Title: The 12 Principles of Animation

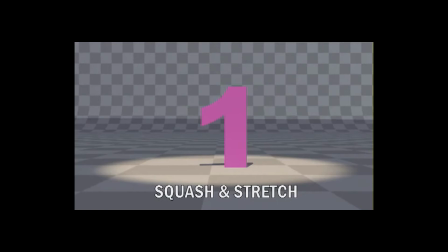[0:06]
Squash and stretch. The most important rule of this is that the volume of the object should remain constant, even if it is in a rested position, squashed, or stretched. If this rule is not followed, then the object appears to shrink when squashed, and to grow when stretched.
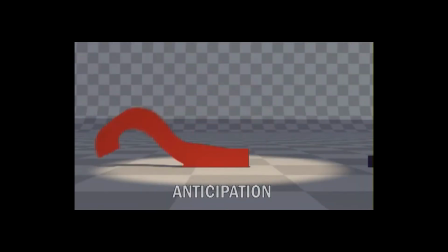[0:20] Would you like to know more?
Anticipation. A common action occurs in three parts. 1. The preparation for the action. This is the definition of anticipation. 2. The action itself. 3. Determination of the action.
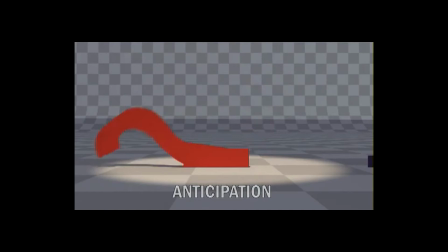[0:36]
A properly timed anticipation can enable the viewer to better understand a rapid action, e.g., preparing to run and then dashing off the screen.
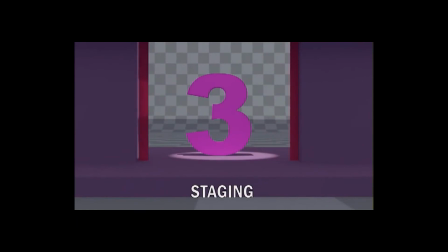[0:44] Would you like to know more?
Staging is the presentation of an idea so that it is clear. This idea can be an action, a personality, an expression, or a mood. The key idea is that this is made clear to the viewer.
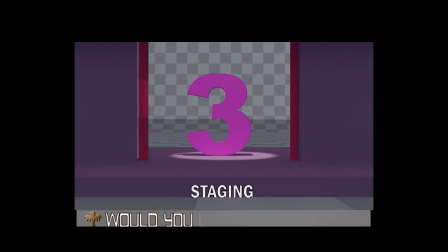[0:57] Would you like to know more?
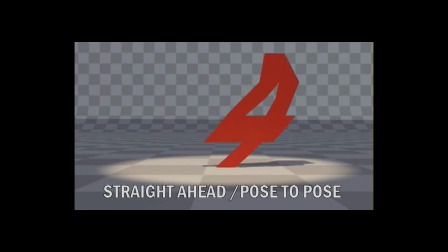[1:01]
Straight ahead action in hand-drawn animation is where the animator starts at the first drawing in a scene and then draws all of the subsequent frames until he reaches the end of the scene. Pose-to-pose action is when the animator carefully plans out the animation, draws a sequence of poses,
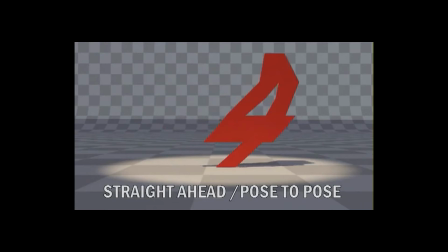[1:15]
for example the initial pose, some in between, and the final poses, then draws all of the in-between frames.
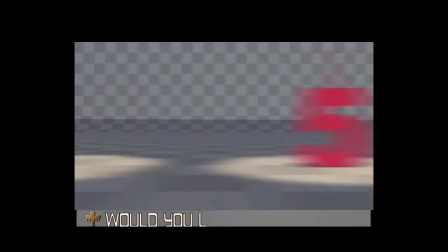[1:22] Would you like to know more?
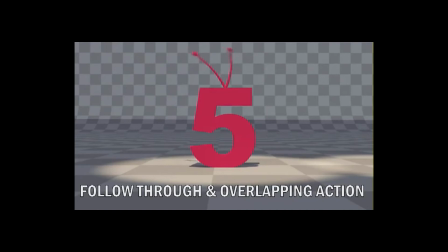[1:26]
Follow-through is the termination part of an action. Overlapping means to start a second action before the first action is completely finished.
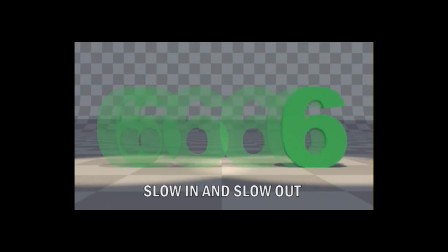[1:34] Would you like to know more?
Slow in and out refers to the spacing of the in-between frames at maximum positions. It is the second and third order continuity of motion of the object. Rather than having a uniform velocity for an object, it is more appealing and sometimes more realistic to have the velocity vary at the extremes.
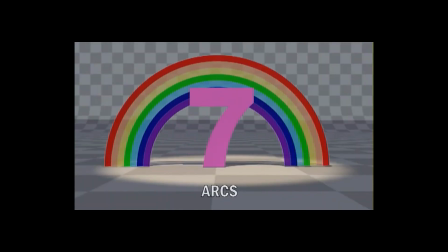[1:52]
All actions, with few exceptions, such as the animation of a mechanical device, follow an arc or slightly circular path.
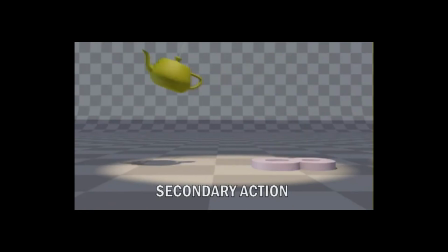[2:00] Would you like to know more?
Secondary action. This is an action that directly results from another action. It can be used to increase the complexity and interest of a scene.
Would you like to know more?
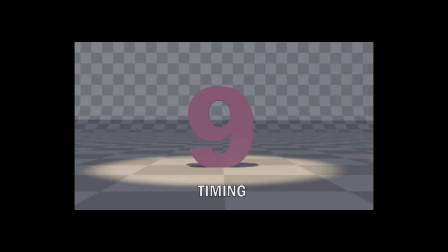[2:15]
Timing and motion. The speed of an action gives meaning to movement, both physical and emotional meaning. The animator must spend the appropriate amount of time on anticipation of an action, on the action, and to the reaction to the action.
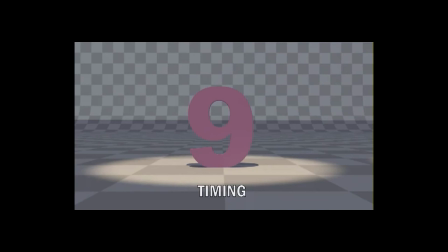[2:28]
If too much time is spent, then the viewer may lose attention. If too little, then the viewer may not notice or understand the action.
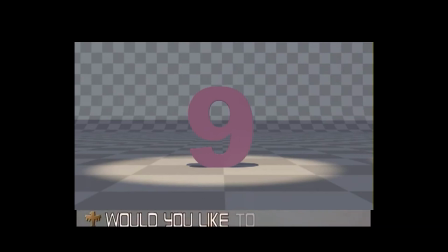[2:35] Would you like to know more?
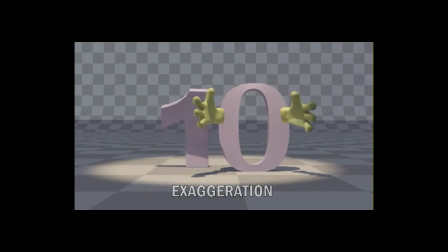[2:39]
Exaggeration does not mean just distorting the actions or objects, but the animator must carefully choose which properties of the object or character to exaggerate. If only one thing is exaggerated, then it may stand out too much. If everything is exaggerated, then the entire scene may appear too unrealistic.
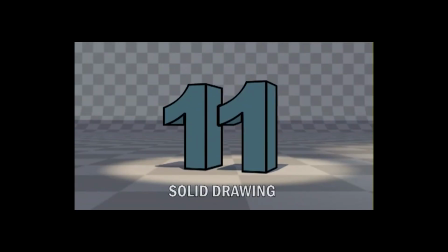[2:53] Would you like to know more?
The principle of solid drawing means taking into account forms in three-dimensional space, giving them volume and weight.
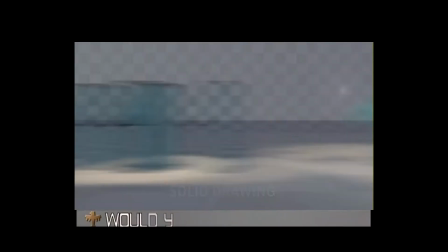[3:02] Would you like to know more?
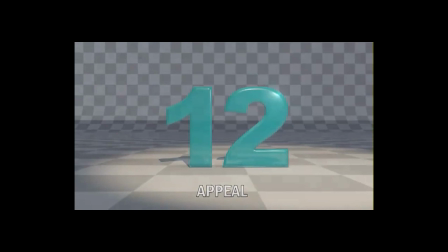[3:06]
Appeal in a cartoon character corresponds to what could be called charisma in an actor. A character whom is appealing is not necessarily sympathetic. Villains or monsters can also be appealing. The most important thing is that the viewer feels the character is real and interesting. Would you like to know more?